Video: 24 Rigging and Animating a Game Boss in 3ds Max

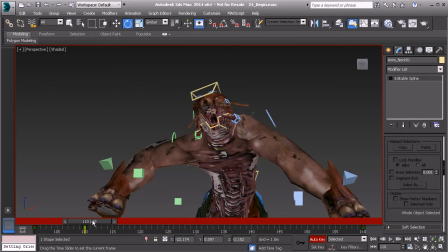4:10 Great. We want to keep the mouth open until the point where he falls,
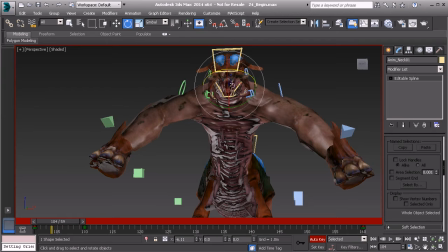4:18 because the mouth right now is a soft spot that the player can hit before the creature starts to stumble.
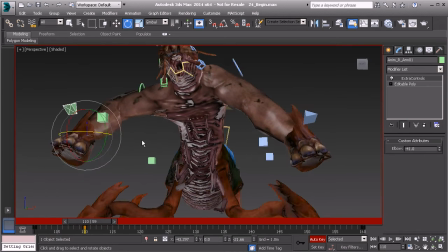4:27 Right now for the arms, we can have them start flailing. Let's go ahead and take the right arm, and for a bit of drag, we can have that move in towards the body. So we'll go ahead and just translate that in. Great. And then we'll go ahead and grab the wrist and twist that around.
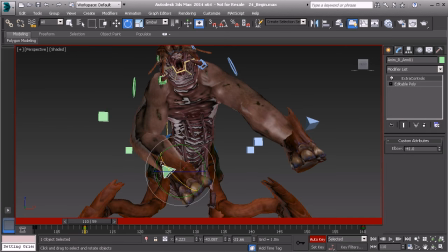4:47 We'll go ahead and rotate the wrist in a bit to make sure that that wrist plate doesn't intersect.
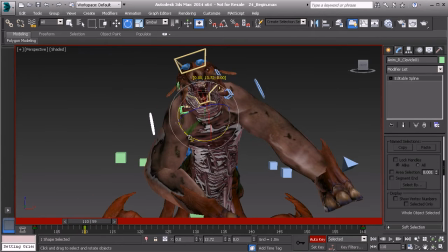4:54 And then we'll go ahead and take the clavicle and kind of drop that a bit as well, since that arm is falling We want him to loosen up at this point.
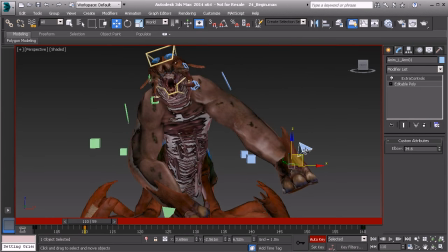5:02 He's getting weaker. Let's go ahead and take the left arm and we'll have that start swing into the body as well. But we'll bring that up a bit higher, and then we'll go ahead and rotate the wrist in so that it starts to look like a flailing action.
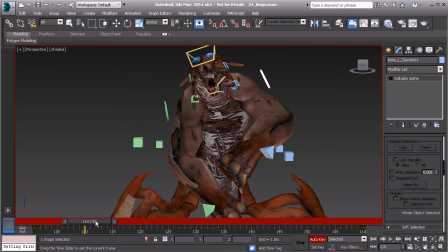5:23 Since we've dropped that arm some, let's go to the clavicle, and again on frame 110, we'll go ahead and just start dropping that a bit. Alright, very nice. So this is looking cool. We'll go ahead and take a look at the rest of the pose.
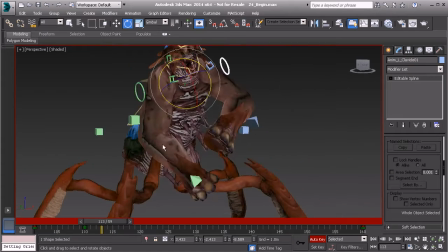5:37 Now here's something interesting we can do. By the next pose, what we can do here is start having one of the legs collapse in. So we should get creative with our poses. And though that might seem to be a bit of a challenge, this is great because this will help us to become better animators.
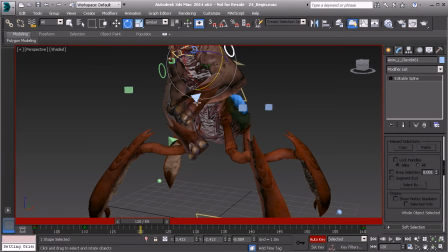5:55 So if that leg starts to collapse in, where should the body start falling? So get the idea here.
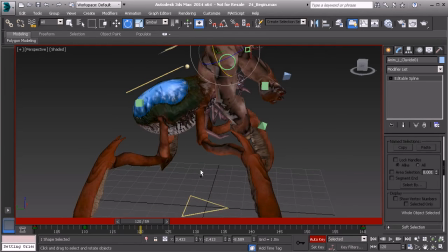6:01 Whatever we can to challenge ourselves to become better. Alright, so let's go ahead and move to frame 120.
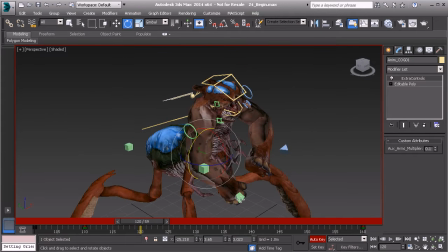6:09 We'll grab our center of gravity. We'll grab our two arm controls.
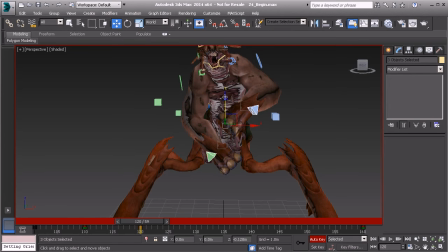6:15 And we'll not only translate him down some, even more, but we'll also have him translate over to the side a bit in the x-axis, because we're going to have that front right leg start collapsing in.
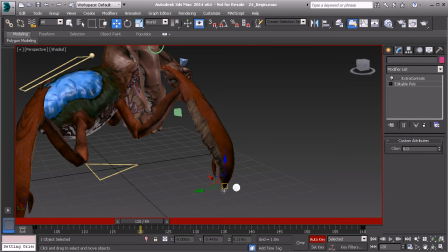6:26 So let's go ahead and grab that, and we'll start to kind of bring that in a bit. Alright, super cool.
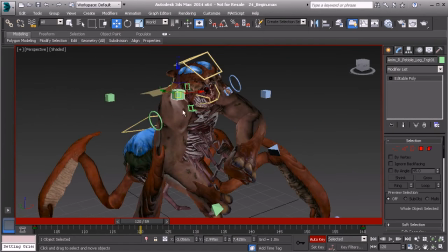6:34 Next, let's go ahead and take his knee control for that same leg, and we'll go ahead and just translate that around.
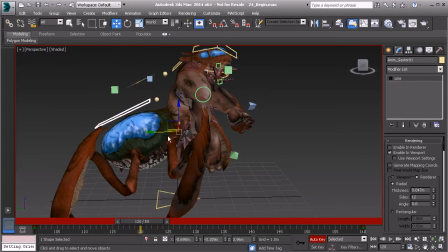6:43 Let's not forget about the gaster as well. Since that leg is starting to collapse in, we should have the gaster kind of push back a bit.
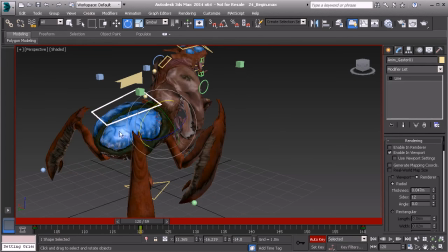6:52 And then eventually we can delay our keys so that we add a sense of follow through and weight,
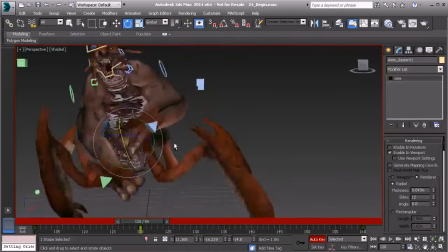6:57 and then we can have a bit of a bounce when we start to smooth out the gaster, just to again show some weight.
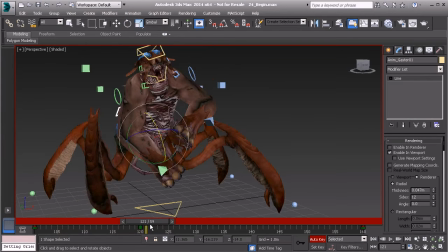7:06 Alright, so this is looking really nice. Let's go ahead and just scrub back and forth to make sure we like the pose we have. Let's go ahead and add more to this pose on frame 120.
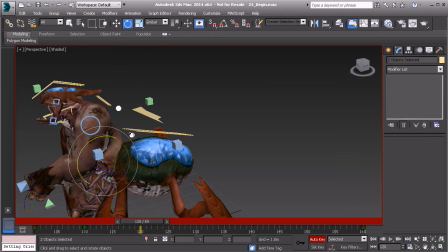7:19 So we'll go in, grab the thorax and the back, and let's go ahead and rotate in the opposite direction now. Going to add a bit more of a twist. We'll grab the thorax and we'll go ahead and twist that a bit more in the z-axis.
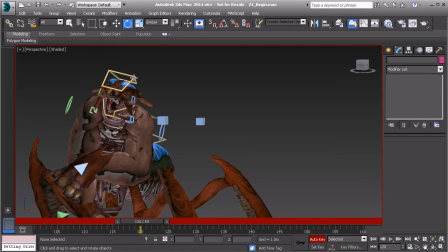7:35 Great. And now for his head control, let's go ahead and have that rotate in that direction as well.
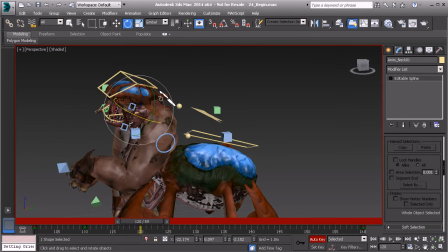7:42 When it comes to adding a delay between the neck and head, we can basically offset the keys of our head control.
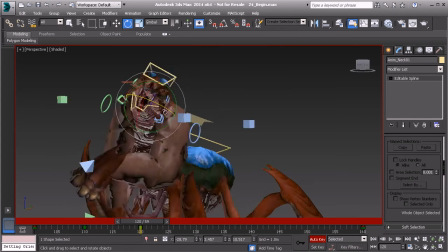7:49 So after we start to refine the animation, we can go ahead and take our head control keys, not all of them. We don't want to mess up our range here, but we can go ahead and grab the keys in between and maybe delay those a bit more so we have a sense of drag as the head starts to sway back and forth.
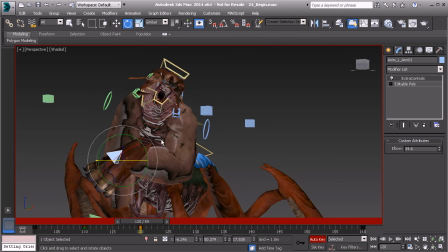8:10 So these are just some ideas of animating follow-through quickly. Again, these are some techniques that we cover in our animation blocking and polishing courses.